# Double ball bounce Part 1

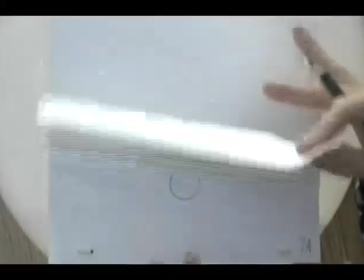So this one I could shoot it on ones, just to fill in that blank.
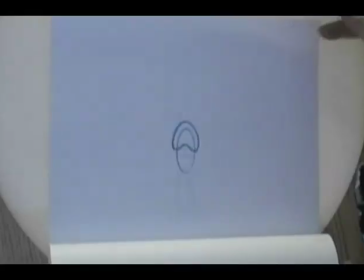Because again, here's an instance where you've got quite a violent movement. And especially when, in this drawing here, we have the oval going in this direction here,
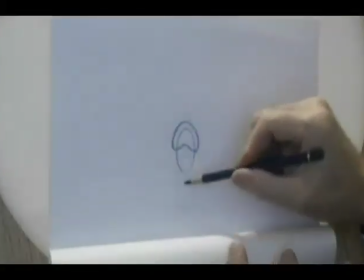the pull coming down, and then we go to this drawing here, it could be misconstrued that those two are replacing each other.
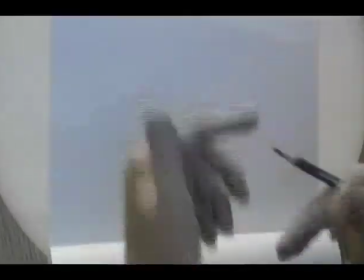That the ball is still in an oval position, and then somehow are reversed. So visually it's going to create a little bit of a weird look to it.
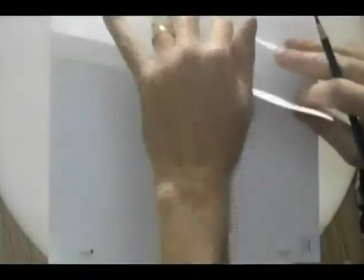So what I'm going to do is I'm going to use this halfway drawing as a bridge between that to fill in the gap to explain what exactly is going on.
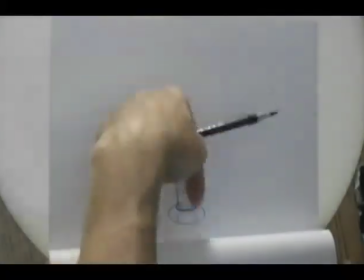So going from this one here where it's being pulled down, it's now on its way back up again.
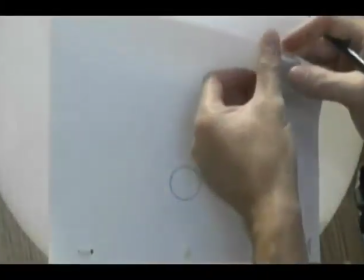So what I'm going to do is I'm going to change the distance of the compression.
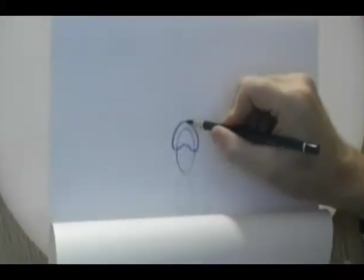You can see the distance between the top of this ball and the top inner part of this ball here.
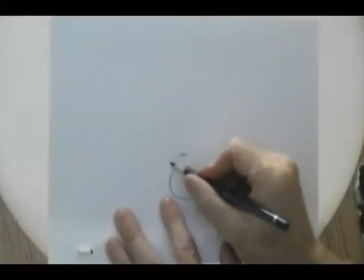I'm going to make it a little bit thicker here, so it's not compressing on it quite so much, but give it that same jelly bean like feel.
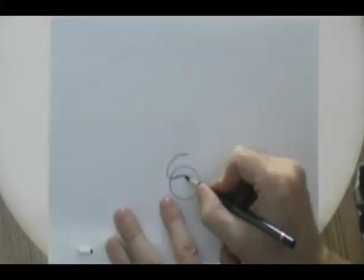But again, don't push this part here quite as much.
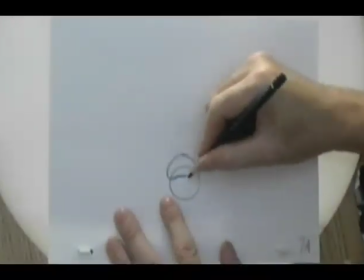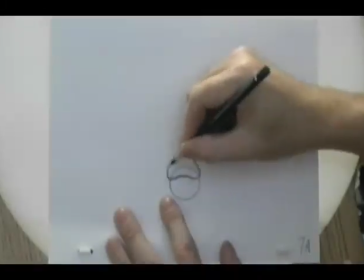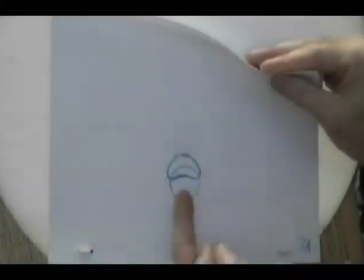So now by doing this, it creates the feel that there's more pressure here from this drawing to this drawing here.
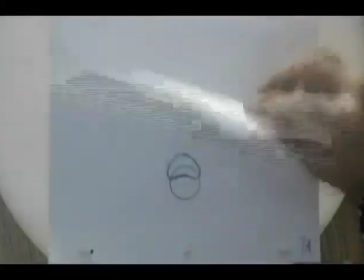See that change in direction there is pulling it, and it's pushing down on the top of the other ball.
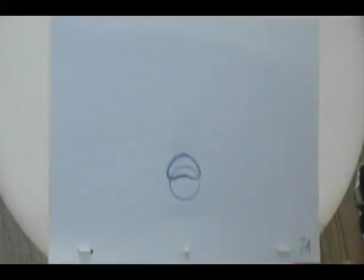So a lot of this is just theoretical cause and effect. If I do this to the ball, what is it going to look like? Right? Which is what animation is all about. You just think through what the action is and what would happen if it
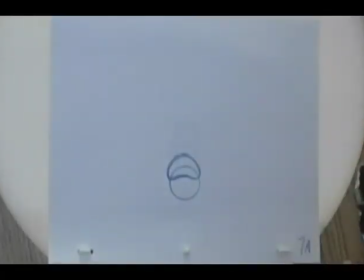touched another surface or affected another character or another object.
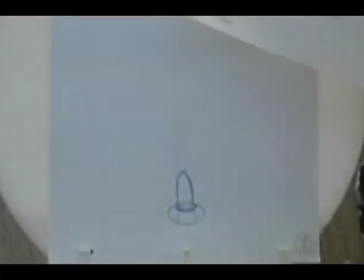How would it react? I'm just going to put these in proper order: 7, 7A, and then my number 8.
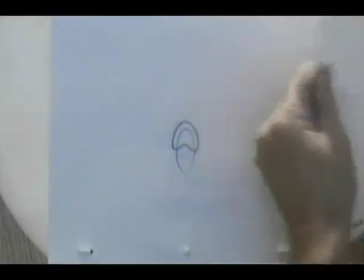And now we go to number 9, which is now my recovery back up to my high point here.
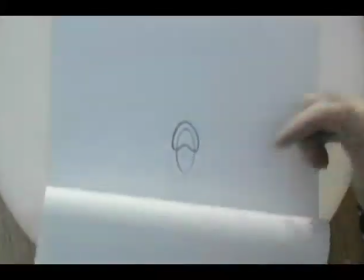So here's where I want A. In my original drawing, I went from the severe oval here where it's stretching,
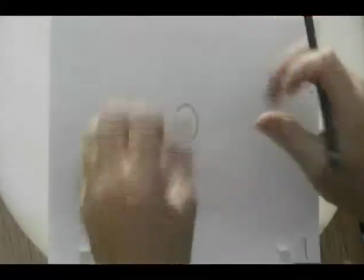and now it's recovering back into its circular shape, so it's slowly coming back to a round.
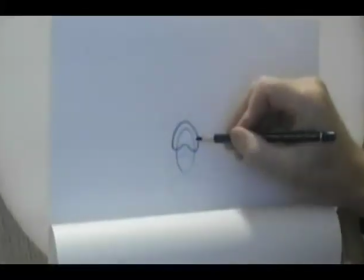I want to do basically the same type of thing here with the top ball, in that I want it to also recover back up to a circle.
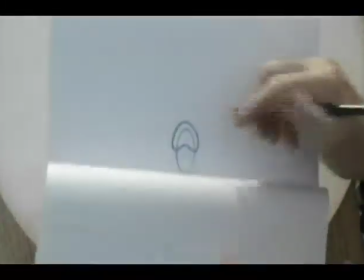So what I'm going to do is I'm going to start to lengthen the distance between this compression point here and here,
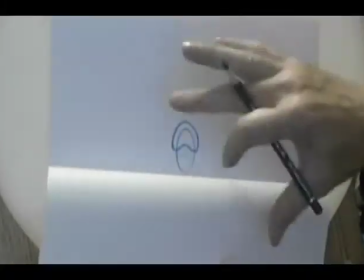which eventually I'm going to erase that line because I want it to look not transparent. Looks like a jellyfish there.
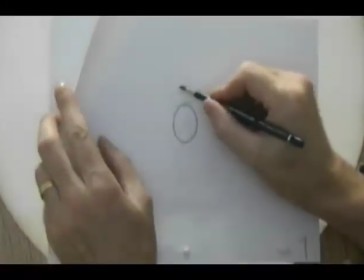So what I'm going to do is I'm going to take and pull the top ball off here.
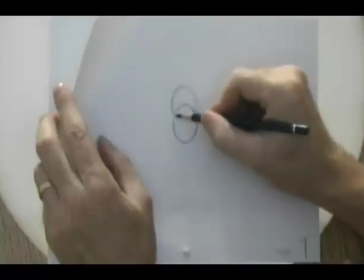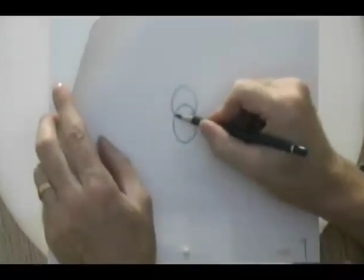And start to flatten this part here.
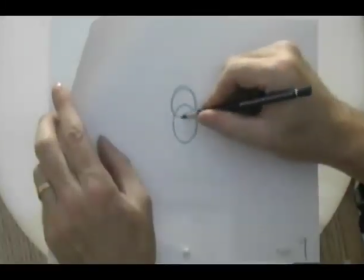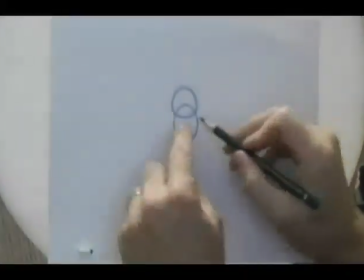So again, what's happening is this first ball that I drew,
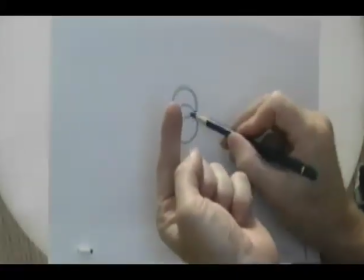this is the concave part that's actually pressing up inside the circle of this one here, but we're not going to see that because we're eventually going to erase this line here.
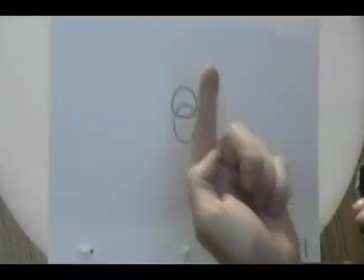But it's the idea that it's pushing up inside of it.
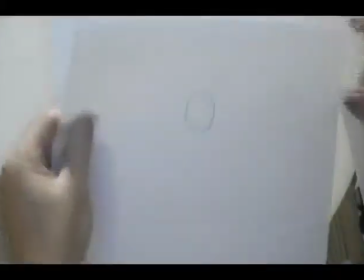And then as we go to number 10,
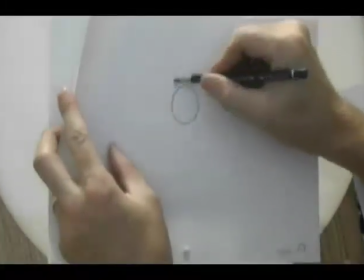we're going to get that ball to recover up even a little bit further, and it's going to go back to its circular shape again.
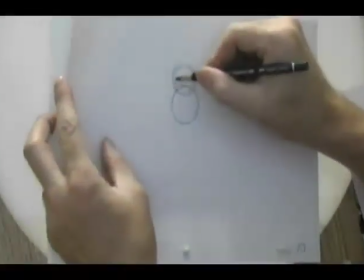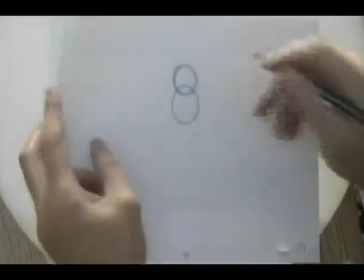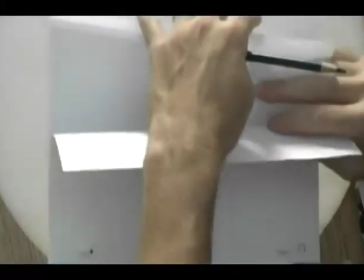So here's where we do the roll flip, where you take a drawing and put it in between each of your fingers like this,
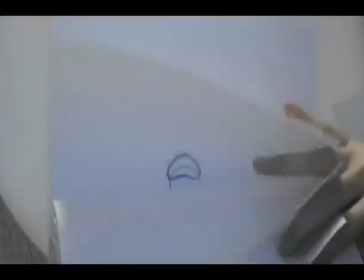and we can roll flip like this to see the action moving in sequence.
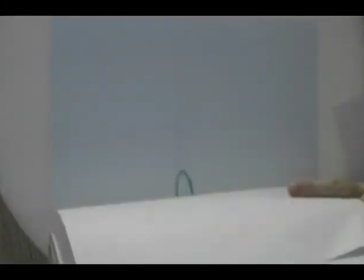Because what we're doing here is basically we're doing what's called straight ahead animation. We're not doing any in-betweens.
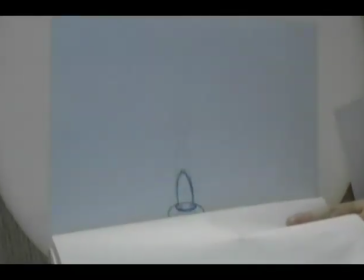We're just going from drawing number 5 to 6, 7, 8, 9, 10, 11, and then back to 1 again.
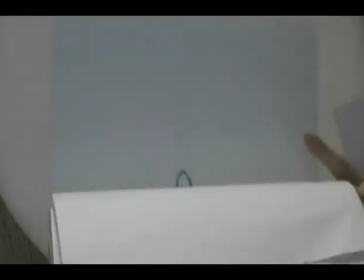So we're doing them sequentially.